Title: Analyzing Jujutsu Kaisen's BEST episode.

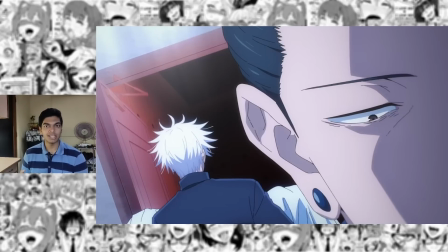249s
The only reason he does not kill these people is because he's desperately clinging on to his ideals as a jiu-jitsu sorcerer.
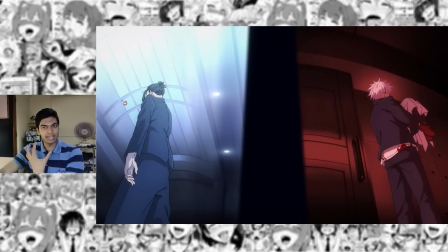255s
Entirely different from Gojo's perspective. Ghetto is desperately clinging on to righteousness but he's on the darkest side of it.
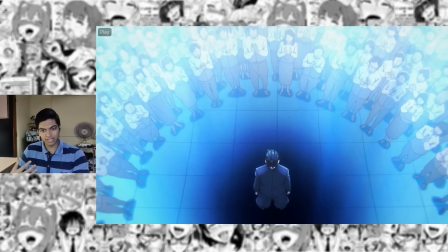262s
And in the end, Aifu Mi Mai has cleverly structured this in a way that it literally shows Ghetto sinking to darkness.
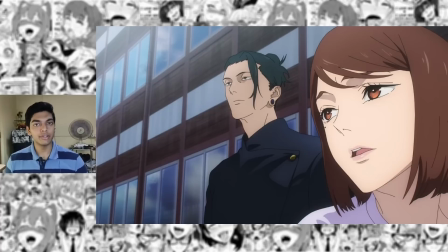269s
All of that neatly carries forward to the next episode. Here they're showing Ghetto's and Gojo's dichotomy using three things. Visual metaphors, short composition and spacing. As for the short composition, you immediately see it. Ghetto is placed completely in the shadows. Next shot it's even more apparent.
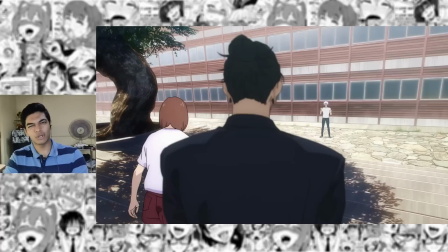284s
Ghetto is literally in frame but your eyes actually naturally move to Gojo because he's in the bright side.
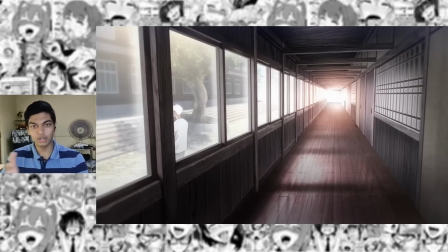289s
As for the visual metaphors they are pretty damn obvious and kind of on the nose. Gojo's side a well-lit tunnel that ends to the path of brightness.
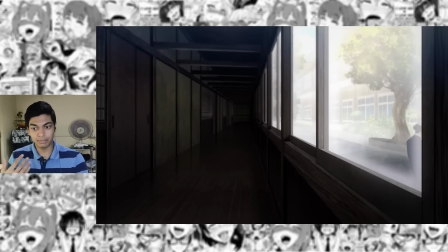297s
And now we get to Ghetto's side a dark and depressing tunnel that has no light in it.
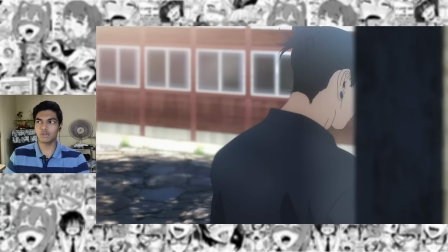301s
The visual metaphors are great and the short composition with the shadows are also great but it's not anything I've never seen before. It's just high level brilliance. What really elevates this to masterpiece status is just the fact that Shota Gojozono is storyboarding this and that's the third point spacing.
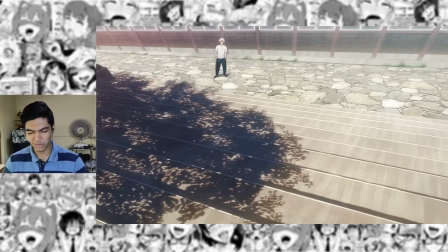315s
The way he shows the growing distance between Ghetto and Gojo is spectacular.
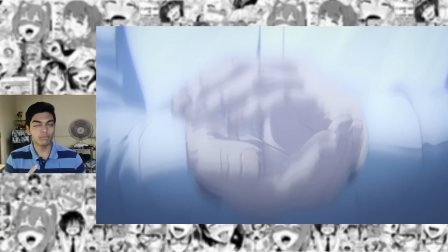321s
We are in phase two of the clap cycle now. Phase one was a traumatic event. Phase two is PTSD. You can see how this image of the clapping is drawn here. It's not a proper image. It's like an image in between motion as if this instance is literally photographed into to Ghetto's memory.
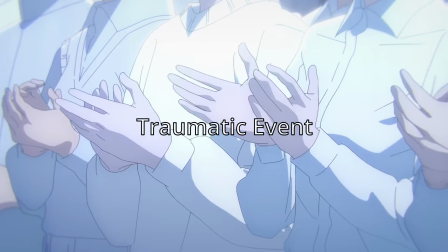337s
And on the audio side of things, for phase 1 we had the actual audio of the clap.
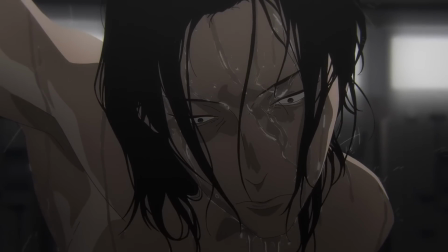341s
For phase 2, we got the audio of the shower droplets slowly transitioning into clapping.
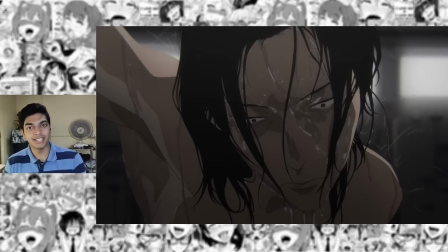348s
This is not me being constipated. This is me resisting the urge to go on a three-hour long tangent about Tucky and Inomar's corrections.
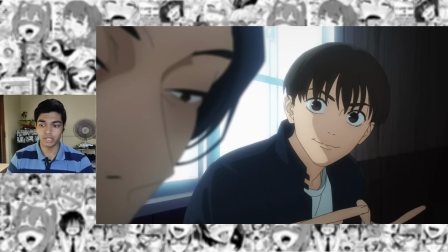357s
I'll talk about this in the animation analysis. Now we get to Ghetto's conversation with the guy who I predicted was gonna die from his very
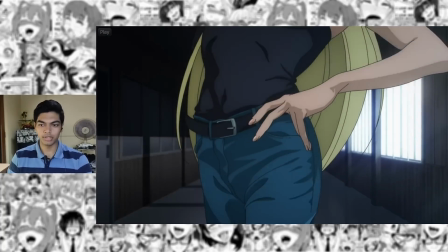363s
first appearance and the lady who is my braza's sensei.
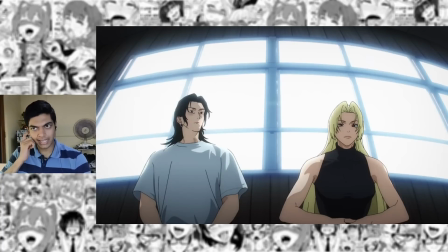368s
About what she talks about Toji here. So if I'm not mistaken, Toji is even a more special case compared to Maki. For Maki, it just took her to like a regular old human level. So she couldn't see curses without the glasses, but when put into like a life or death situation, she can see the curse.
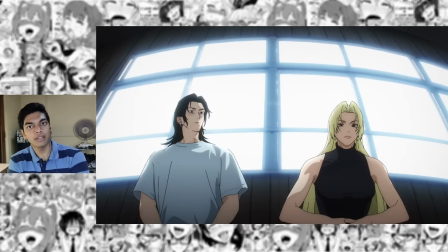383s
But in Toji's case, even when put in a life and death situation, he probably can't see the curses, but he can sense them because of the separation that's caused between him and cursed energy as he has literally zero cursed energy.
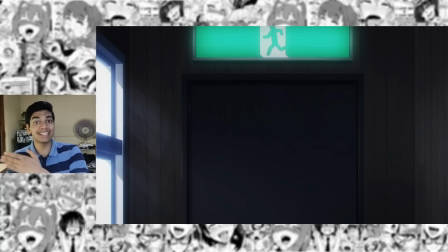395s
With the exit sign there are two different types of metaphors here. One is Ghetto taking his easy way out that I'll explain later.
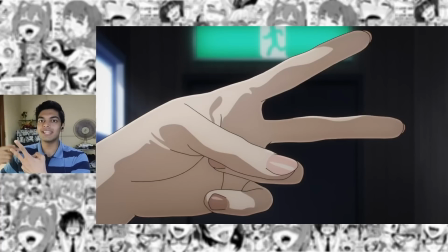402s
The two methods that comes into play. Two methods of preventing tragedy from happening again like what happened with Rico-chan. Because even in the case of Rico-chan the exit sign was used as a metaphor.
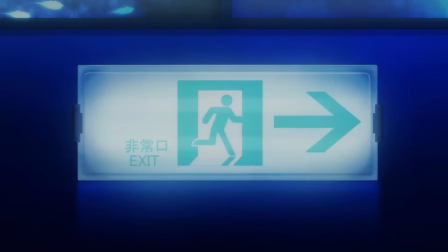412s
In episode 3 after the beautiful aquarium sequence you see the exit sign flickering which is you know foreshadowing to what's gonna happen to
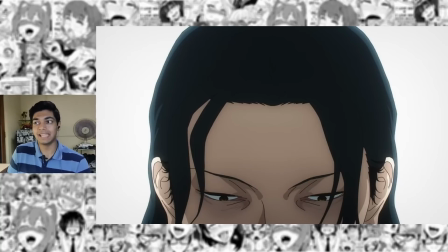419s
Rico. here Gero is talking about killing all non-sorcerers and how that will you know eliminate the need of having jujutsu sorcerers in the first place if everyone is a jujutsu sorcerer no one is a jujutsu sorcerer and when the special great lady calls out his name you see his change in expression it's a mix of surprise and
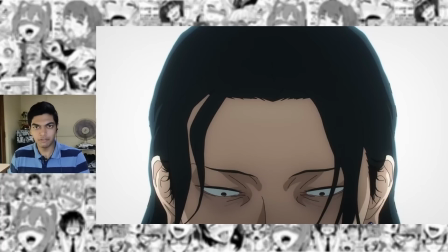434s
fear surprise because he just leaked his true feelings and fear because that's a special great lady sitting next to him so he does fear
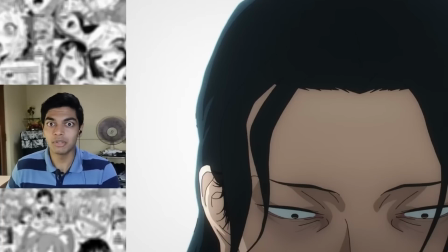441s
that she's going to admonish him because of what he just said you know Hanji's always famous words genocide is wrong but then she says that yeah that's
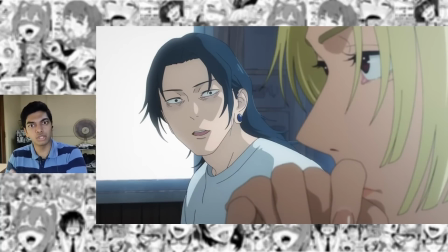449s
a good possibility and ghetto's worried expression goes back to surprise because of a completely different reason this lady is like both the angel and devil on
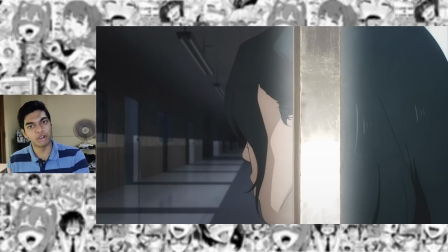457s
ghetto's shoulders now we get to phase three of the clapping that is overcoming the ptsd the clapping comes in the background again when we get into ghetto's
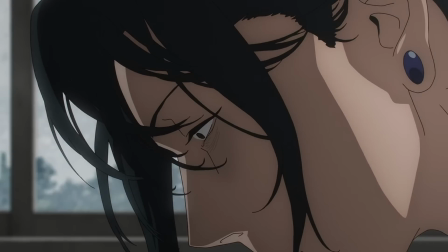464s
mindset when she lets him know that neither one is how you truly feel the clapping goes back into just being the sound of rain now that
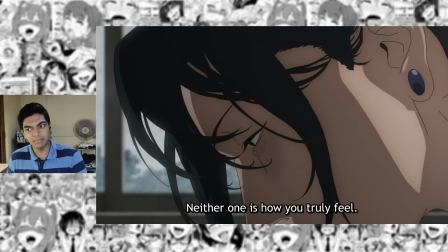471s
he's found a way out a way by which he does not have to keep carrying on with this pain and now we get to the earlier exit sign
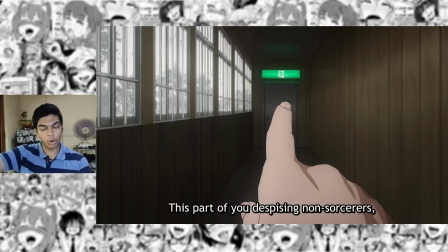477s
metaphor that i'm talking about this part of you despising non-sorcerers pointing towards the exit that is ghetto's way out of being a jiu-jitsu
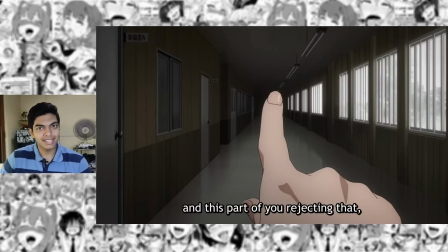484s
sorcerer the other one points into you know jiu-jitsu high's hallway rejecting his evil desires carrying out his duty as a jiu-jitsu sorcerer and a
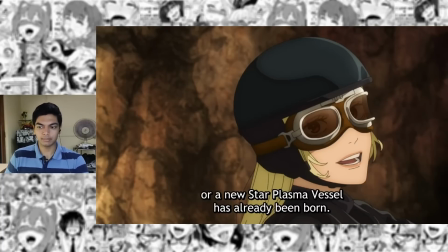491s
ray of sunshine pops into ghetto's world and finally coming to know that tengen is still stable because there are other star platinum missiles as well the lady